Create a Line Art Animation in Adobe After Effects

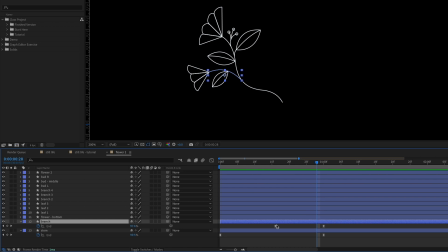Because this branch is a shorter line to draw in, we should adjust the timing so it's about the same as the main stem. So I think something like that looks pretty good. And because I just copied and pasted the keyframes, these are going to have the same exact easing values already applied.
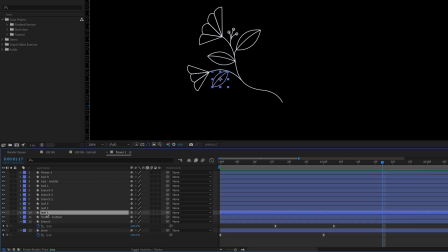Now let's animate the leaf. So we'll start with leaf number one here.
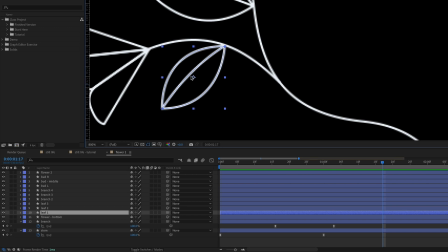And the first thing that I need to do is make sure that the anchor point is where I want this leaf to rotate around, because I'm going to have it slightly rotate as it scales in. So I'm going to use the pan behind tool, Y on the keyboard, and then just snap that into place.
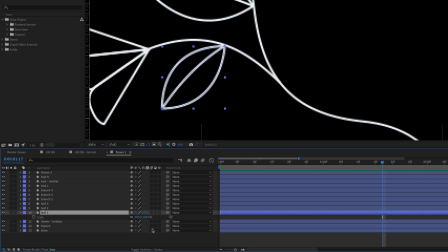I want to animate this leaf in with the scale property, but if I were to scale this just with the regular old scale property, you can see that when I scale it, the stroke is getting really small. And I don't think that looks very good because it's not consistent with the scales of all of the rest of the drawing.
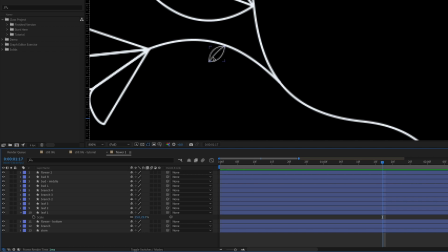So it would be better if the stroke just stayed the same weight the whole time, even as the leaf itself is scaling. So there's actually an easy way that we can do that. We just need to do a little bit of rearranging within the layer.
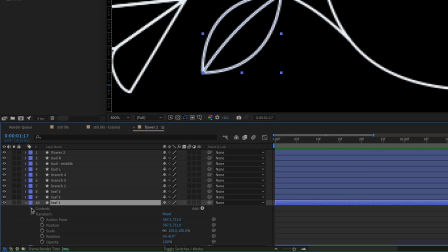So if you toggle down this layer, under contents, there should be two groups.
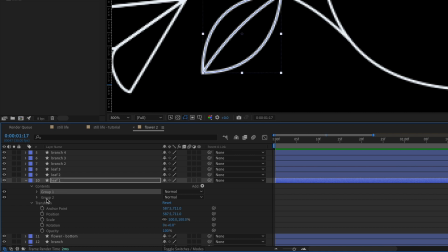One is just for the main leaf and the other is for the line that draws through the leaf. So what we need to do is just toggle down both groups and each one has a path with a stroke. So first let me show you how we need to rearrange and then I'll explain why this works.
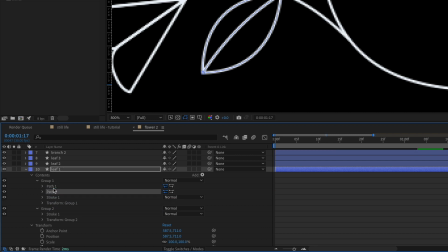So I'm going to take the path from group two and just bring it up into group one and then I'm going to just delete group two. And it didn't delete anything in my shape because I already moved the path up to group one. And now what we can do is take this stroke and move it out outside of this group one.
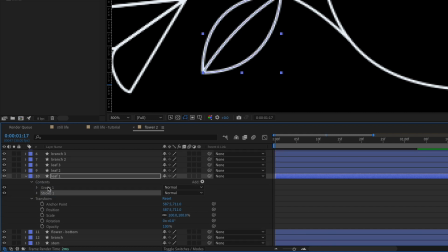So I actually want the group one to be on top and then the stroke one to be on bottom. Within the group, we have a set of transform properties, which are going to be really similar to the main transform properties.
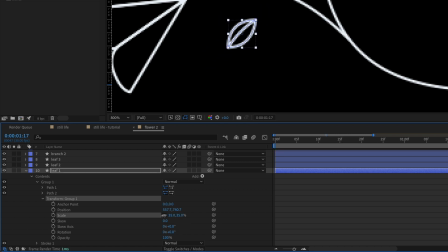But if we animate the scale within this group of transform properties, you can see that the stroke is always going to maintain that same width. And that's because of the layer order here. so the stroke is applied after this transform is applied so the
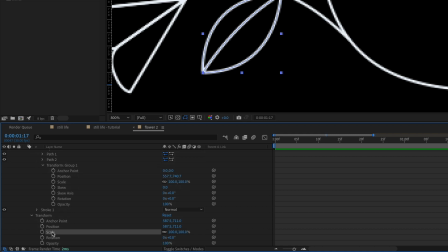stroke always stays the same but if we were to scale with this stroke that's after the stroke is applied then
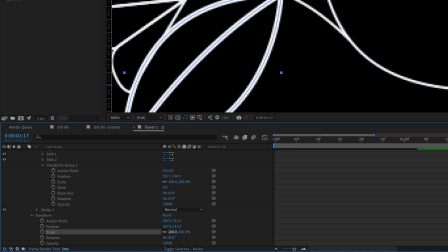the stroke is also scaling so
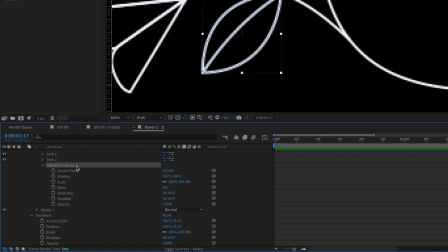we need to make sure that we're using transform group one and the scale underneath that but also notice that when this is scaling it's not scaling from the anchor point for
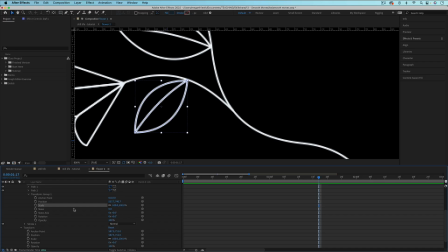the entire layer because there's also another anchor point so what we need to do is just
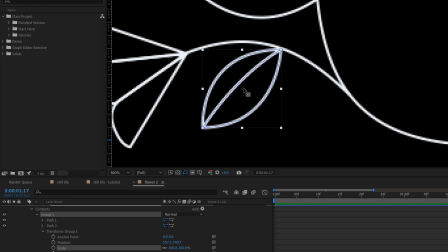use the pan behind tool again take this anchor point you'll see it when you have group one selected on the leaf so you want to move this anchor point up into that corner and unfortunately
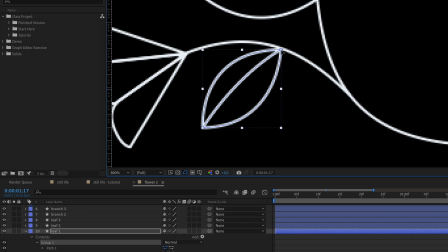for this kind of anchor point the command snapping trick does not work so we just want to get that as close to the corner as possible.
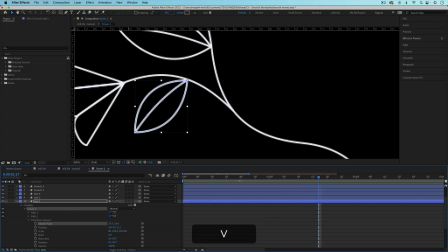So make sure you go back to the selection tool with V and then at like 20 frames let's have this scaled all the way in. So I'll set a scale value for 100 percent and then going back to the beginning of the timeline let's just scale this down to zero.
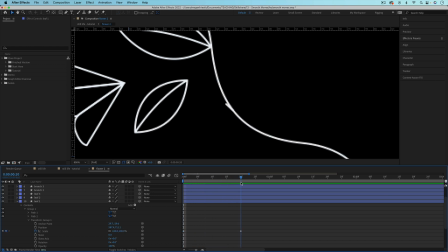And now we need to adjust when this happens so that it happens after the branch is already there for it to grow off of. So something like that should work. And let's also add a rotation on this.
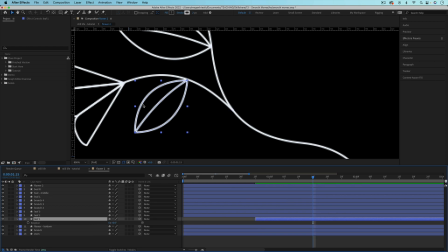So we can just use the main rotation because we want to rotate the whole thing. It's not going to affect the stroke width or anything. So I'm going to set a keyframe for the rotation to be zero right here where the scale property finishes animating.
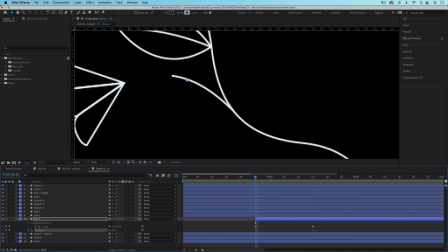And then back at the start of the timeline, I'm just going to rotate this. But I can't actually see what I'm doing if if I'm at the beginning because the scale is zero. So I'm just gonna go a little bit forward in time so I can see the leaf and I'm just gonna rotate it so it's kind of more parallel to the branch.